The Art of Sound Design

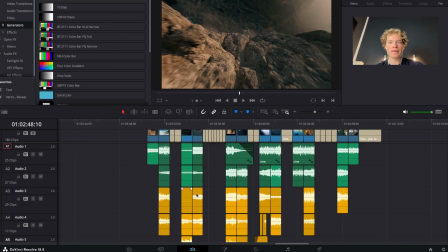[4:17]
Alright, when I laid down my primary sound effects, this is step 1, then I move to step 2. And step 2 is to implement secondary sounds. Now, most of the people and most editors I know, because I watch a lot of Instagram videos, they stop by editing primary sounds and think, okay, that's it.
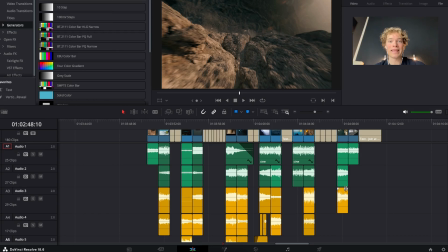[4:37]
It sounds realistic, it sounds good, and it does sound good, but there's more to it, and there's more to it to make it even more immersive and more cinematic. Now, when I lay down the primary sounds, I look for details in every shot.
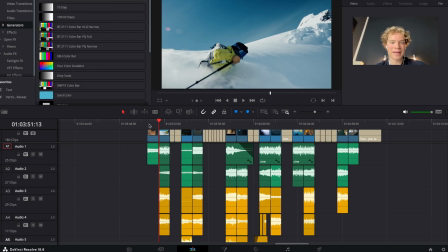[4:51]
For example, and this is a bad example because in shot 1 we don't have any secondary sounds,
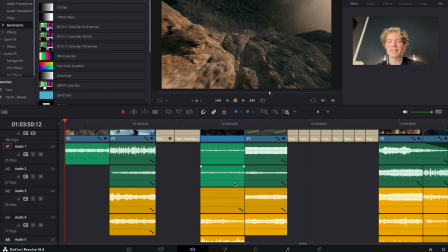[4:59]
but this is also a point because you don't always have to incorporate secondary sounds.
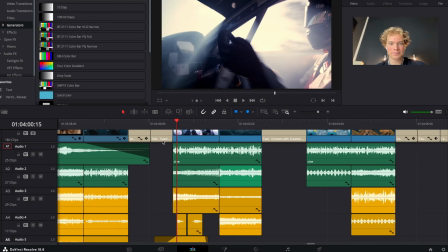[5:05]
But let's go to this shot right here, which has a lot of secondary sounds. As you can tell, the primary sounds are this engine sound and this cinematic texture, I guess.
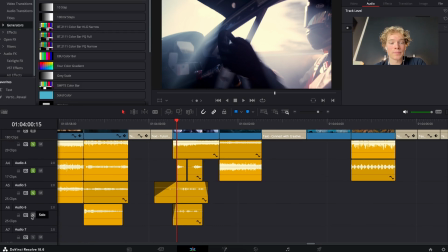[5:16]
And then the secondary sounds are added to, add more details to it.
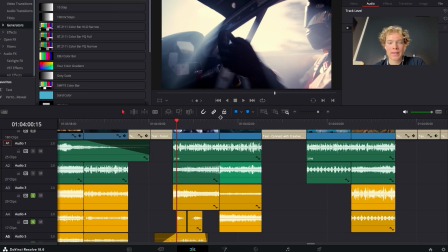[5:25]
What do I mean by that? First of all, we got this imitation of the lever being pulled or this handbrake from the car. And this is imitated by these two sound effects right here, as you can see.
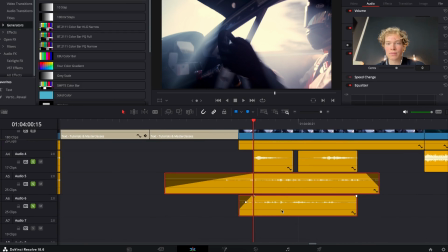[5:42]
Then we got some screws flying around, and this should imitate the interior of the car. Because again, when you are looking at this visual, you would, yes, obviously you would hear the engine sound. But what's more important, and you would actually have to analyze what you would hear
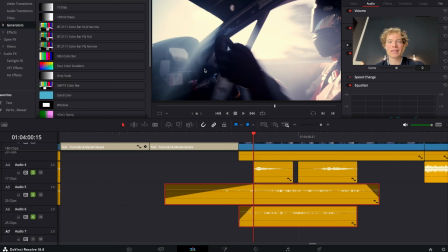[6:02]
also, and this is the interior itself, and the interior itself is not quiet, it is also loud. And this is why I included like the screw sound effects and the lever sound for the handbrake to really make it more realistic.
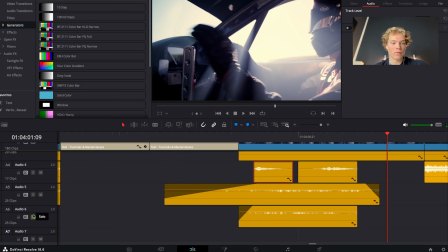[6:19]
Right, then we move forward to another example.
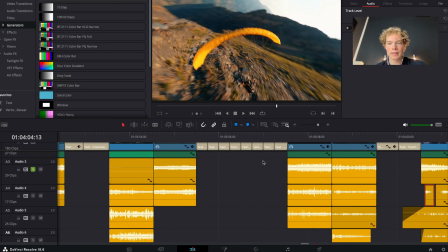[6:25]
For example, let's go to here.
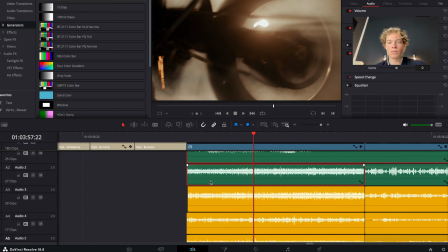[6:30]
Here, obviously, we have the primary sounds with the engine, but then we also have like gravel sound effects and this mud flying around.
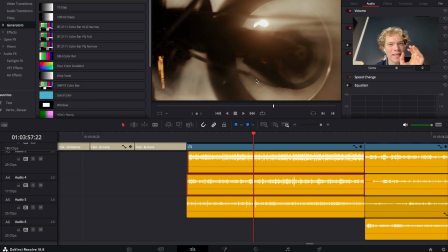[6:38]
And this is also like, little sound details, but they add so much dramatic and intense and impact to the visual that it makes it even more immersive and more cinematic and adds to the overall sound experience.
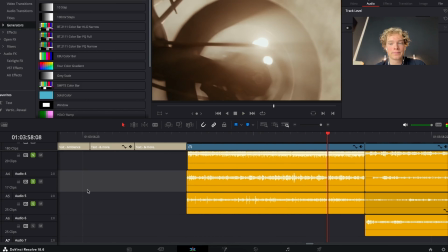[6:51]
So let's just listen to the secondary sounds again here. And again, you could leave that by that, but
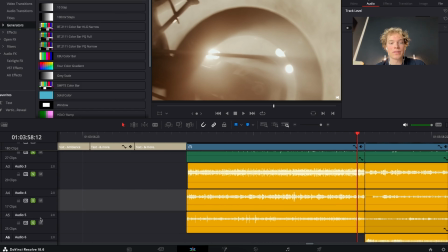[7:01]
combined with the primary sounds, it just makes this scene a lot more cinematic.
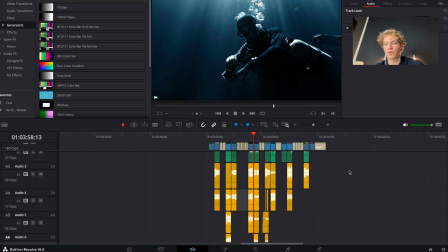[7:06]
I think you get my point, and we don't have to listen through the whole edit itself here, because I think you get it. And they just add a little small detail to it. They don't change the whole experience, but they add a lot of detail to it,
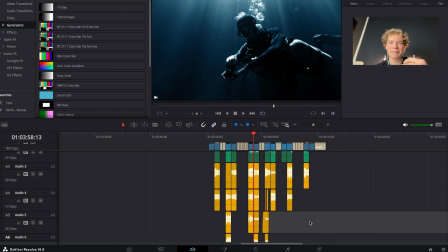[7:21]
and they are super important for this cinematic sound design, immersive sound design that you're aiming for.
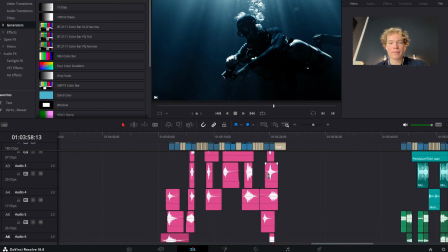[7:27]
Right. After I implemented the secondary sounds, then I move forward to my last layer, because a lot of people, and again,
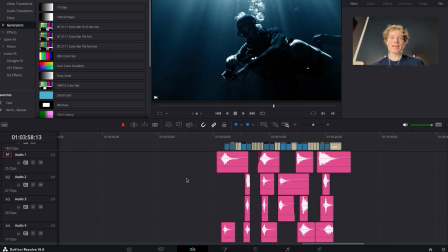[7:35]
I watch a lot of Instagram videos, when they use primary sounds and they maybe add some secondary sounds, then they think, okay, that's it. With the clock ticking sounds and the primary sounds and the secondary sounds, that's it, that's all I need.
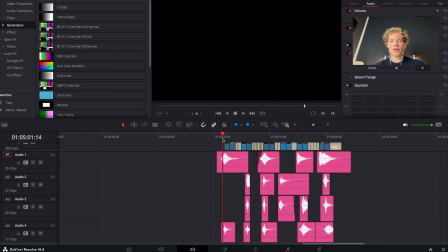[7:47]
But let's take it a step further. And I like to go a step further, and as you can see, I do add a lot of sound effects right here.
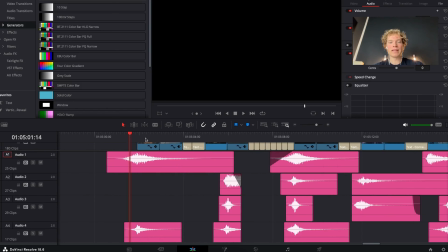[7:56]
And step 3 is actually to implement special sound effects. What are special sound effects?
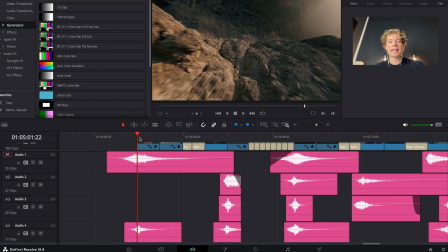[8:01]
Special sound effects are like impact sounds, risers, whooshes, and they just add a lot of more layer to it, more texture to it, and more impact to it. And they also make transitions more seamless or add impact to those cuts.
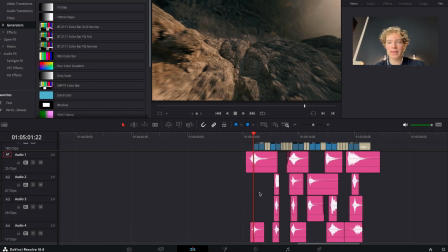[8:15]
For example, because this edit itself is very contrasty.
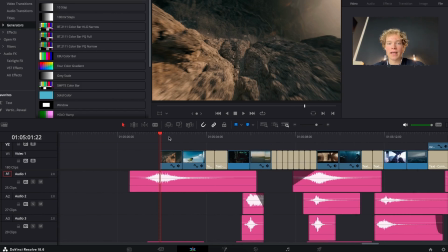[8:20]
Contrasty in the meaning of we got like loud sequences, and then we got no sound at all.